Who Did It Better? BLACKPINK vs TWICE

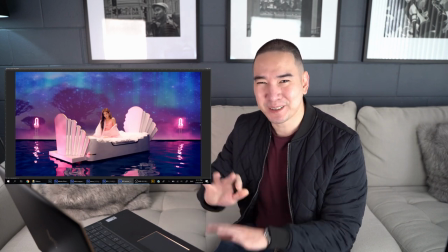3:45 Alright looking at Jennie's scene so much detail was put into this because it's
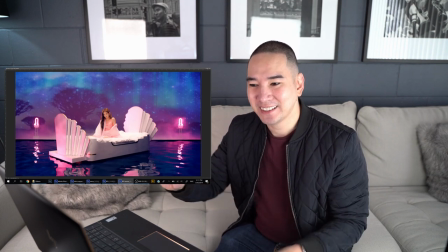3:50 a dream sequence she's in a bed looking
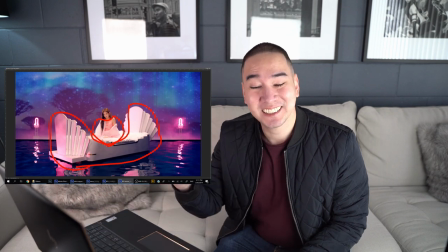3:57 great and she's on the nightgown in a nightgown so dream sequence this feels so
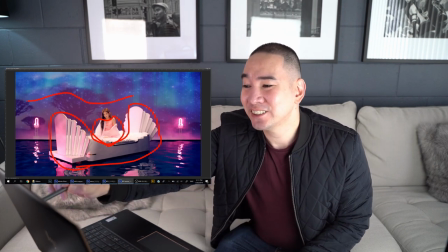4:04 dreamy because it's nighttime and you can actually see the northern lights it's so pretty and she has
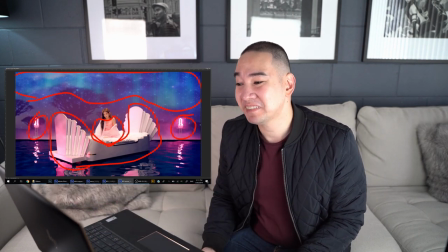4:11 lanterns here that look like maybe lighthouses, reflections there,
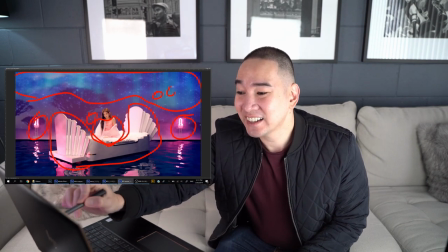4:17 fireflies flying around, trees,
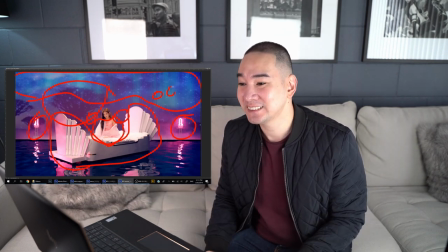4:21 this means she's closer to land where Nyan was and And let's take a closer look.
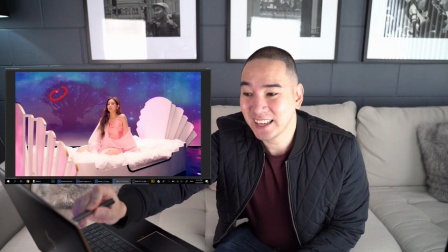4:27 Looking closer, yes like I said, the fireflies,
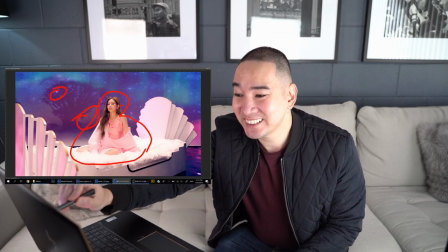4:32 nightgown, looking great, I never really even noticed the earrings were like safety pins so that's very good.
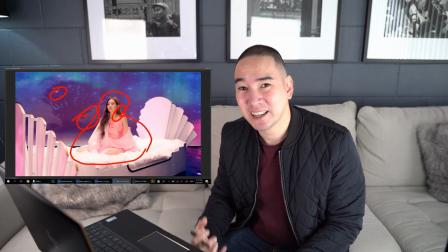4:39 She's looking very gorgeous, like very light makeup to complement of her going to bed supposedly.
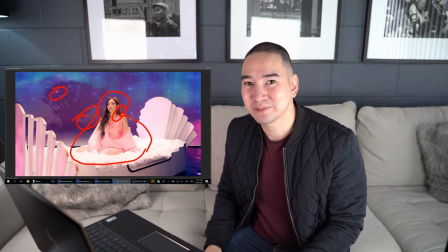4:46 And it's just an overall very well made scene. Alright, let's go into detail into Nayeon's scene.
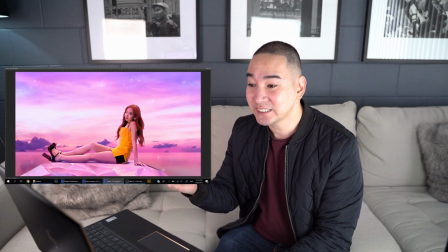4:54 Looking at Nyan's scene, like I said, she looks like she was wearing the same dress she was when she was dancing with the whole group. So that's quite of a minus, but she is accessorized with jewelry,
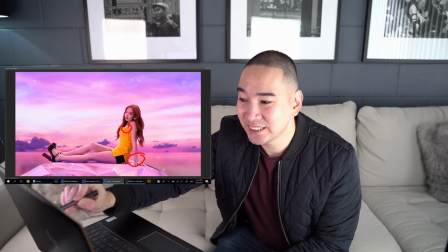5:07 bracelet, brooch, earrings, necklace,
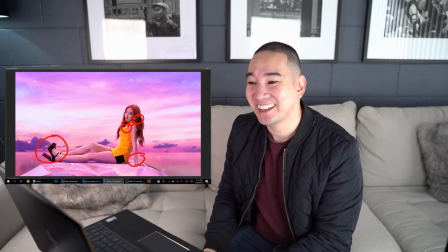5:12 and very very high heels, and fireflies floating around.
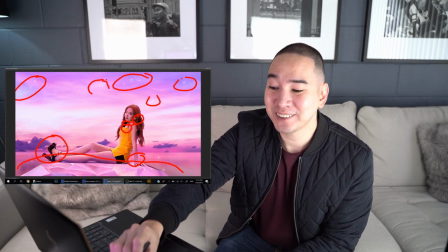5:21 And who can forget the diamond island she's at?
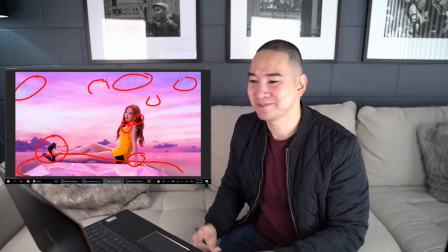5:27 Oh, this is so fancy. Alright, taking a closer look.
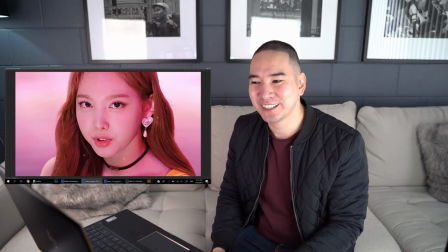5:32 Now, if you look very closely, her earrings are Chanel.
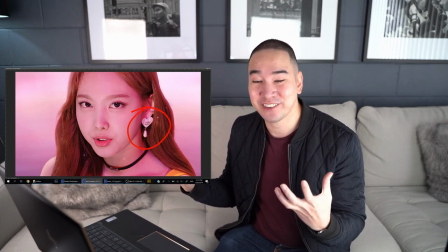5:39 Very fancy. So she's accessorized very, very well, even though her clothes were what she wore previously.
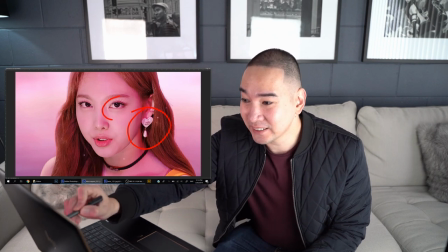5:47 makeup is sparkly eye glitter to
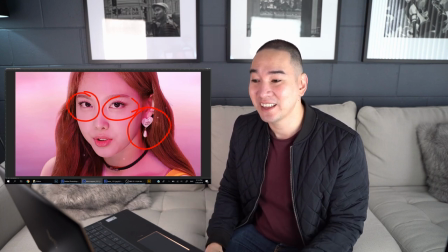5:53 complement the sparkles around her like the diamond and stuff but I have to admit I like the sunset if you follow me on my Instagram and my photography page I take a lot of
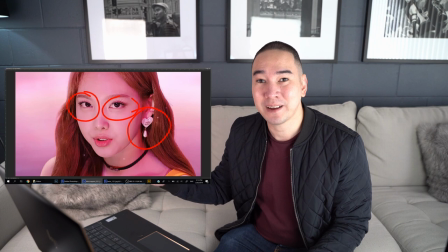6:05 portraits with the sunset at my background so I'm very big fan of sunset so I'm kind of torn here so I wonder what her necklace is probably something designer as well so this is a tough okay it's time to weigh in Jenny it's
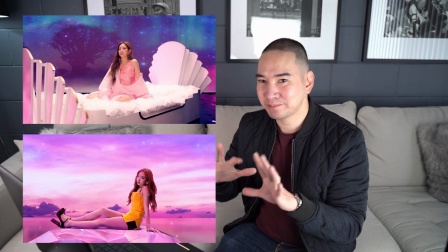6:27 nighttime not the sunset but pretty much pink setup.
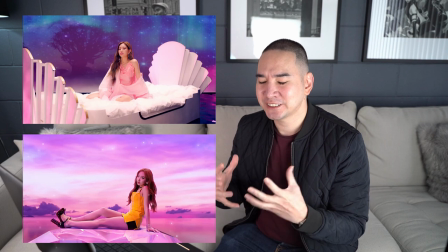6:33 It's dream mode.
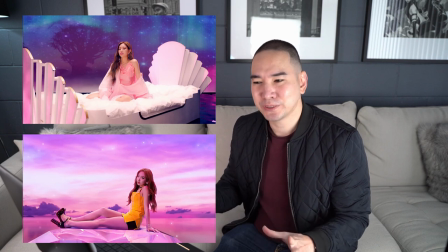6:37 She has her bed as a boat, trees, fireflies, and lanterns. And with Nayeon, it's the sunset.
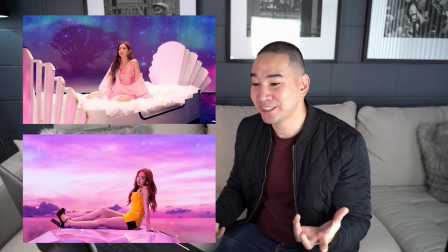6:47 She's accessorized nicely with Chanel earrings and pretty shoes, Diamond Island where it shatters at the end.
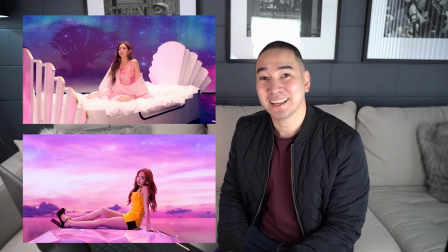6:56 It's just very, very well done, both of them. I would think I would have to make this a tie, even though that Nayeon was wearing something she wore previously, but it was accessorized nicely to make her fan.
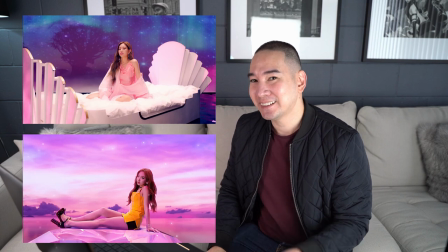7:12 See, this pun is never going to end. And Jenny was styled properly because of the dream sequence,
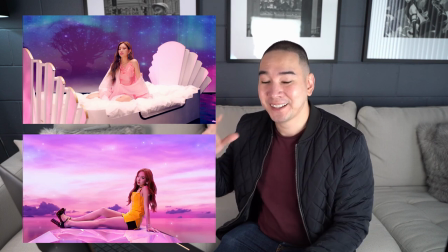7:19 just wearing a nightgown, safety pin earrings, both made out of her bed. It's just so dreamy with the stars, the fireflies, and everything. So I think this is a tie.
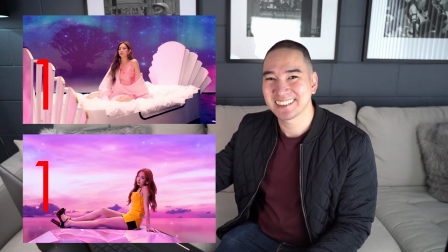7:32 One point for each. Attention to detail.